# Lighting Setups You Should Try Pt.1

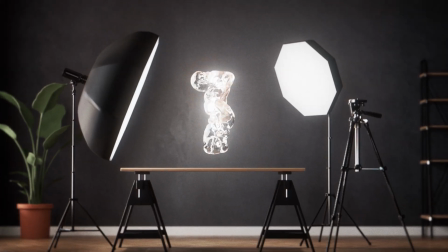0:00 All right, so let's start with the first one, which is a soft light setup.
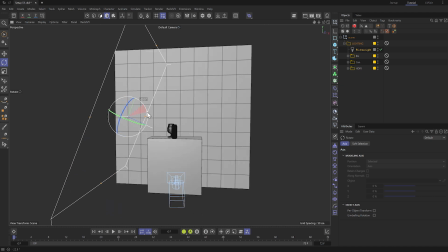0:03 I added one very large light source to camera left, and here you can see relative to the subject how large I set this light.
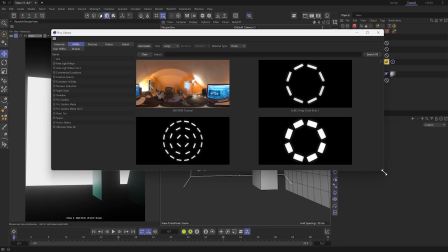0:14 And we always want to make sure we're taking care of our reflection, so I also added a texture to this light in the form of a gradient,
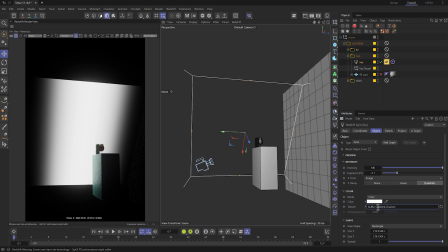0:20 which ultimately gives a much smoother reflection off of the can.
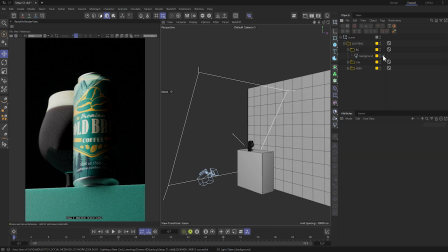0:28 Okay, for the next light, I added a light to the background by pointing that light directly into it.
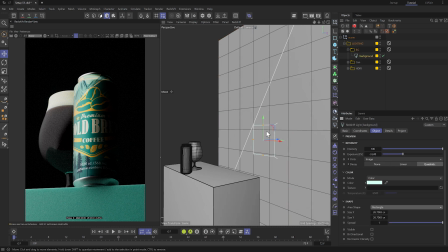0:34 Now, by default, it comes in as a rectangle, but I wanted a more rounded gradient,
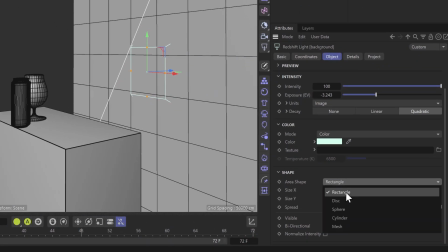0:39 so I switched it to a circle shape by coming down here to area shape in the object settings and switching it to disk.
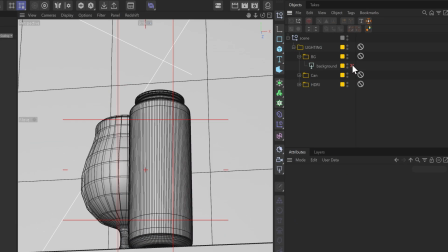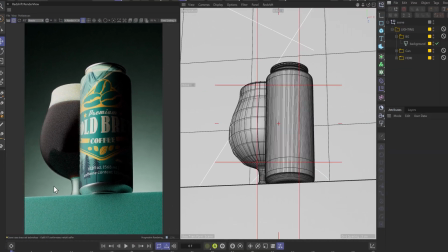0:51 All right, so at this point, the shadows are obviously too dark, right?
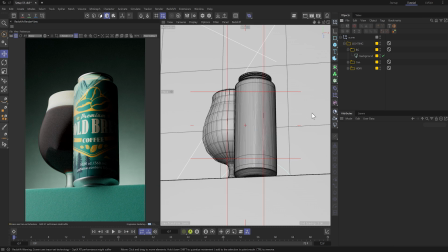0:56 So we need to add an ambient light to brighten that up without really taking away from the other two main light sources, which can be tricky at times.
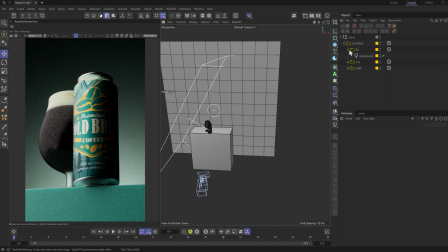1:04 Now, there are many ways to do it, but a way that I found was helpful was by adding a simple plane,
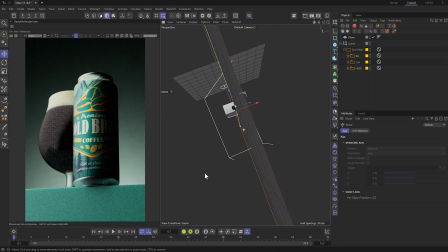1:11 scaling it up, and positioning it near the setup on camera right.
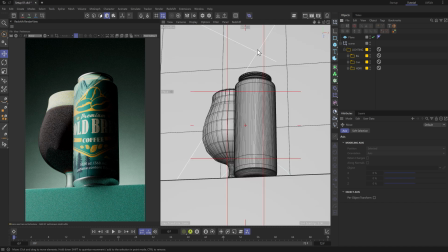1:18 Now, this turned out okay, but there were a couple of things that bothered me.
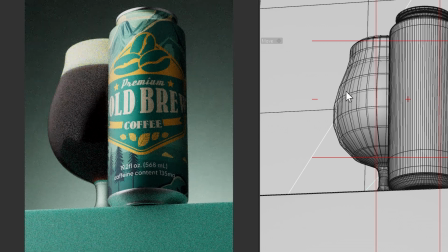1:22 On the right side of the can, you can see this subtle strip of highlight that makes it look as if a light is shining directly on it, which is not what I'm looking for.
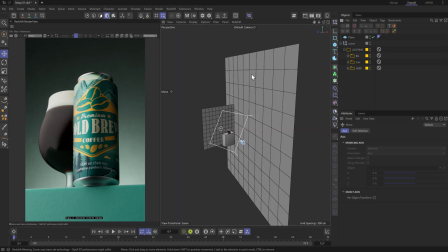1:32 I want that fill to be much more uniform.
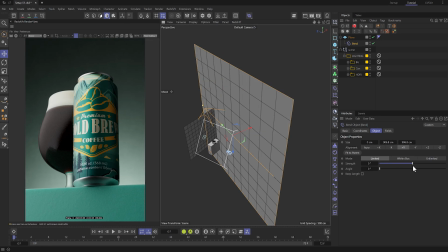1:35 So the solution that I found was to bend that plane using a bend deformer so that it ends up surrounding the setup a bit more from each direction.
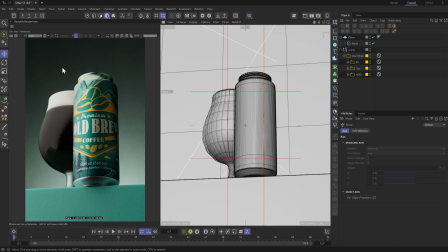1:48 Now, to see if it actually made a difference, let's compare the two side by side.
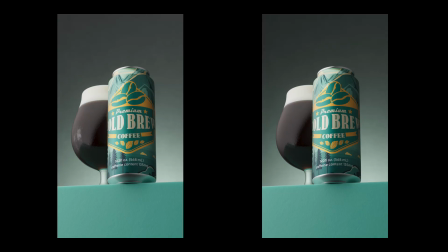1:55 So you can see that the shadow exposure looks much more uniform than the previous one.
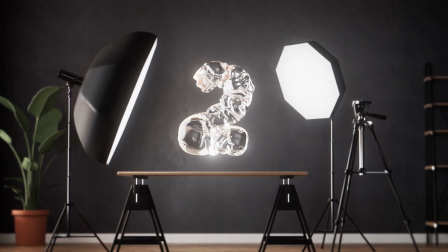2:03 All right, the next setup is a dappled light look.
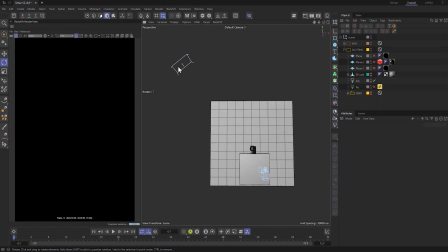2:07 I first added the key light and placed it well above and to the left of the can so that we get this nice top-down angled type of light, which is nice.
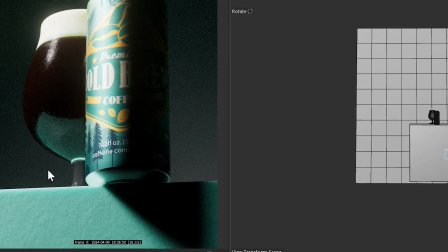2:18 Now I do end up spilling some light on the background, which I don't want, so you can either just move the background further back,
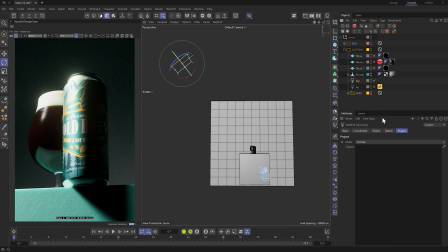2:25 or in order to make sure absolutely no light from that key light hits that plane,
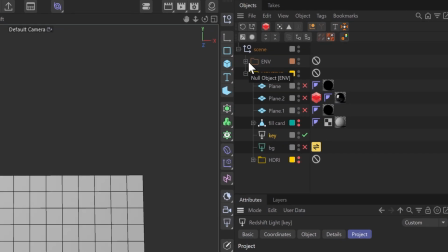2:29 we can go into the project settings of that light and drag and drop the background plane object into this field.
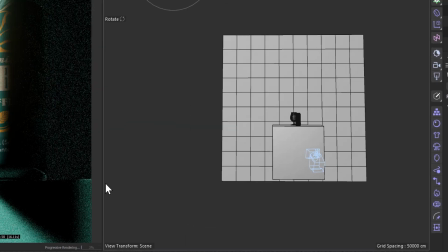2:36 That immediately tells Redshift, hey, don't put any light from this key light onto that background.
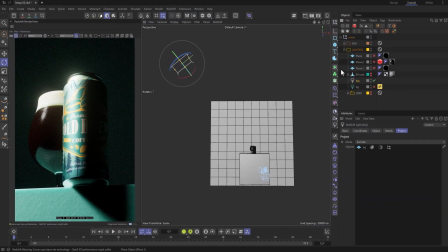2:42 And there you go. There is no more light no matter how close that background is to that light.
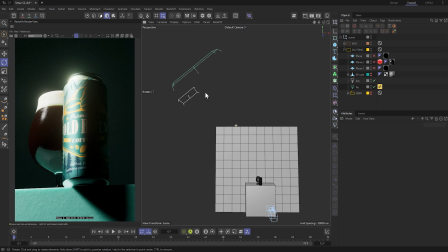2:48 Next, I added the background light with a gobo texture. I placed it pretty close to the key light and just aimed it toward the background.
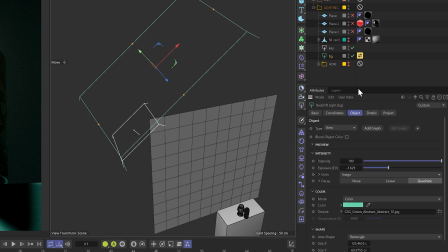2:56 The way I set this up was I went into the object settings for that light, and in the texture slot is where you add your grayscale image. Once that's set, you need to make sure your spread is all the way down to 0, or at least close to it, to make sure that you can actually see the texture coming through.
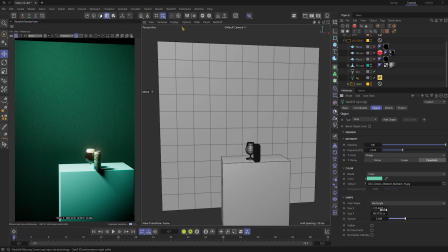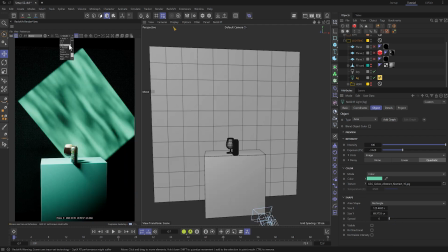3:18 Now, I'm using one of the abstract ones from the folks at GSG,
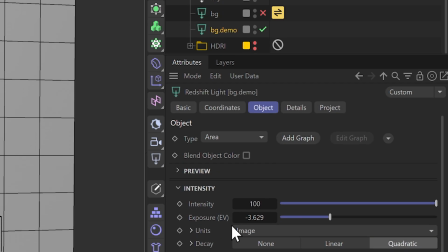3:21 and what's cool about their plugin in C4D is I can take the name texture and drag it into their drop zone feature,
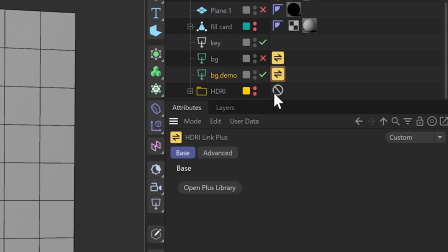3:29 which automatically creates an HDRI link tag, from which I can click on this button right here, which takes me straight to the plus library.
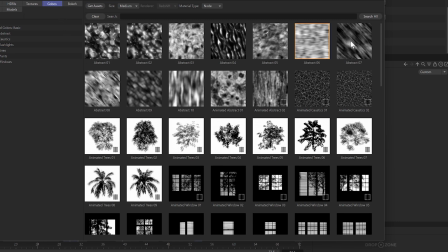3:37 And then from here, I can select which gobo I want by double clicking on it, and it automatically applies to that light.
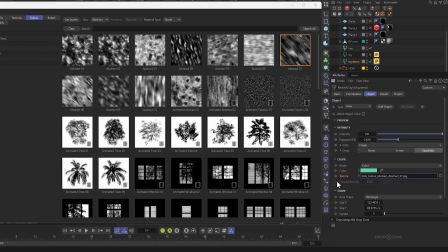3:45 It's a really nice workflow, it's a huge time saver, and I really enjoy it. All right, so now we have our background light and our key light.
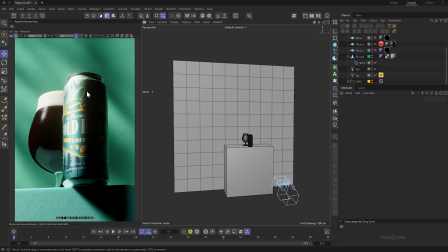3:53 Obviously, the shadows look a bit dark, so we need to balance that out.
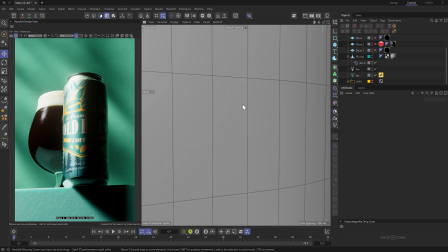3:56 Just like the previous example, I took a plane, bended it with the bend deformer, and placed it near the set like so.